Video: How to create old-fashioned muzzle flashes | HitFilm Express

Howdy, and welcome to HitFilm Express 2017. I'm Axel from HitFilm, and in this tutorial we're going to jump right in and create a cool effect of a pistol being fired from Westworld To Yuma. So make sure you have your free copy of the software installed and download the project files from the link below. They're provided in a zip format, so go ahead and unzip those and let's get started.
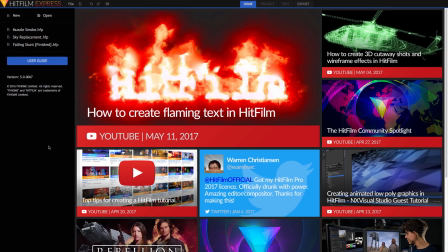[0:26]
When you launch HitFilm Express, it opens to the home screen. This gives you access to the user guide, it links to recent tutorials and other training resources, and it manages your projects. You have direct access to recent projects, you can create a new project, or you can open a project, which is what we will do.
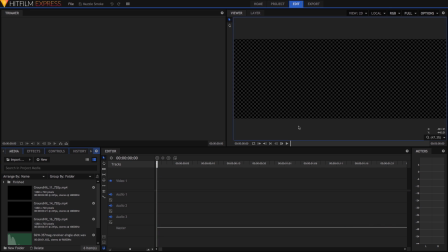[0:46]
Navigate to the project you downloaded and select it, and it opens right up. In the media panel, we have the video clips we will be working with.
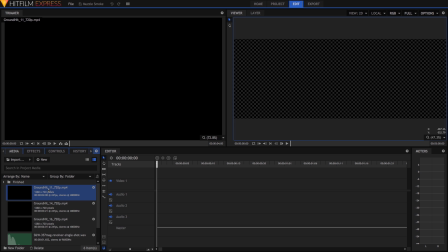[0:54]
As you select each one, it will open in the trimmer, where you can preview it. Our main clip is very short, less than a second. Because this is a gunfight and bullets move fast, things will happen very quickly. We have just enough time to register that the gun has fired, and then we will cut away to the consequences of those bullets landing. In the daylight, with an old-fashioned revolver like this, you often don't see much of a muzzle flare, but there is a lot of smoke. So our focus in this tutorial is adding smoke to the gun when it fires.
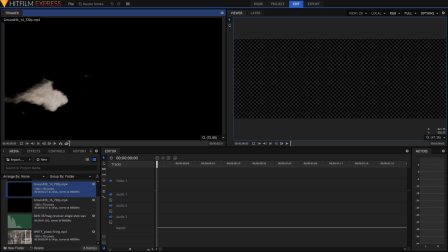[1:27]
You will notice that there are 3 stock footage clips imported into this project. These clips are provided by Action VFX, and they are yours to keep. You can use them however you like in your other projects. They have been formatted specifically for this project, so we highly recommend visiting the Action VFX site,
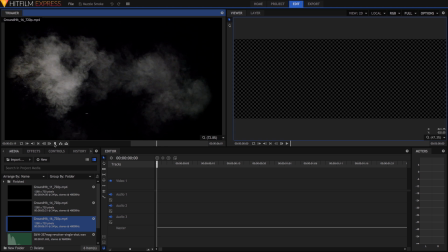[1:46]
as they have loads of amazing stock footage for sale in much higher resolutions and higher frame rates, so it can easily be used in a wide variety of projects.
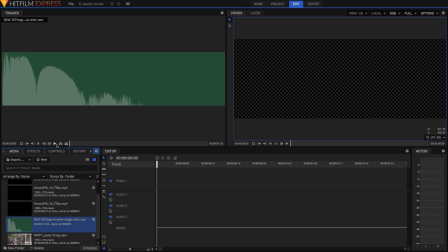[1:55]
There is also an audio clip of a revolver report, which Film Riot has graciously provided. Again, this one is yours to use however you like, and if you do like it, they have loads of additional high-quality sound effects available for purchase in the Triune store, which is linked in the description. Let's get started with putting this shot together now.
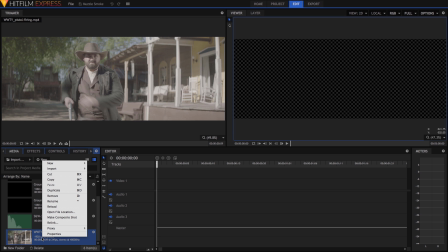[2:15]
In the media panel, right-click on the pistol-firing.mp4 video clip and choose Make Composite Shot.
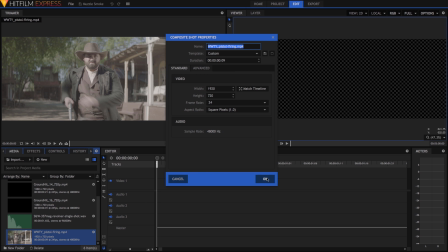[2:23]
This creates a new timeline the exact length of our clip, so we can focus on adding or compositing our stock footage into it.
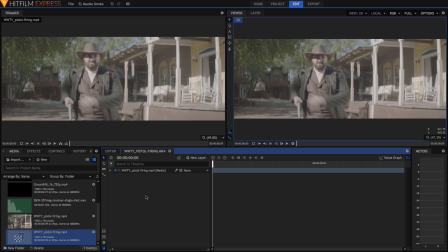[2:31]
Composite shots are a special sort of timeline specifically designed for layering multiple videos and images together. Our pistol firing video is layer 1. Now find the ground hit 11 video and watch it in the trimmer.
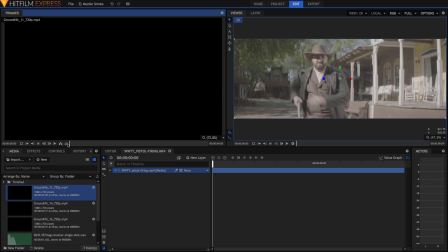[2:46]
This one has a great initial plume of smoke that comes out and will work very nicely as the initial ejection of smoke from the barrel.
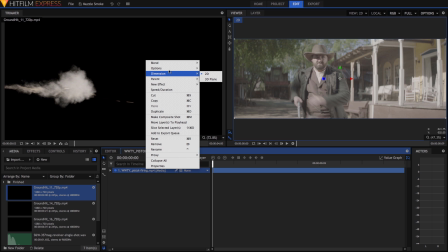[2:54]
On the timeline, right-click on our video layer, go to Options, and select Show Waveform.
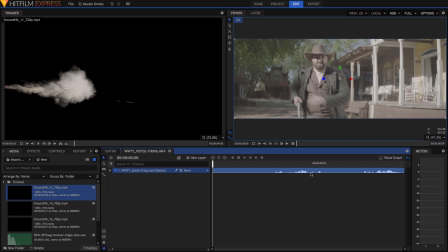[3:00]
This lets us see exactly where the sound of the gun being fired occurs. Frame 3, right after Josh has fanned the hammer, is where the first shot needs to go, so position the playhead there on frame 3. You can see the frame count here, and in addition to dragging the playhead,
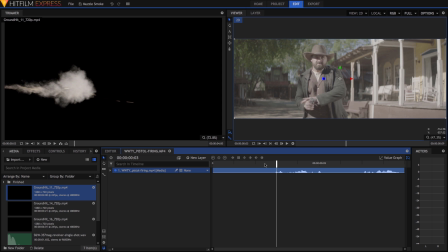[3:18]
you can move it 1 frame at a time in either direction using the comma and period keys on your keyboard. Once you are on frame 3, drag ground hit 11 onto the timeline and drag it over until the blue placement crosshairs line up with the playhead, then drop it.
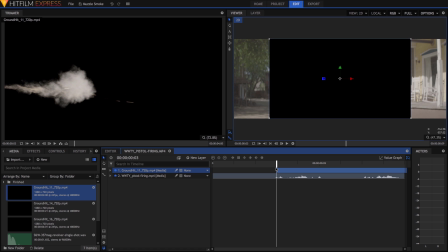[3:36]
Notice that this first frame is black. The smoke hasn't started yet, so drag the clip back to the left 1 frame until the smoke appears. Of course, we can't see our footage now due to all this black, so we need to remove the black and leave just the smoke.
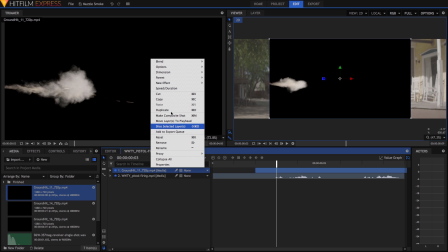[3:52]
We will look at 2 different ways to do this. On this clip, right-click, go up to Blend Mode, and switch the blend to Screen.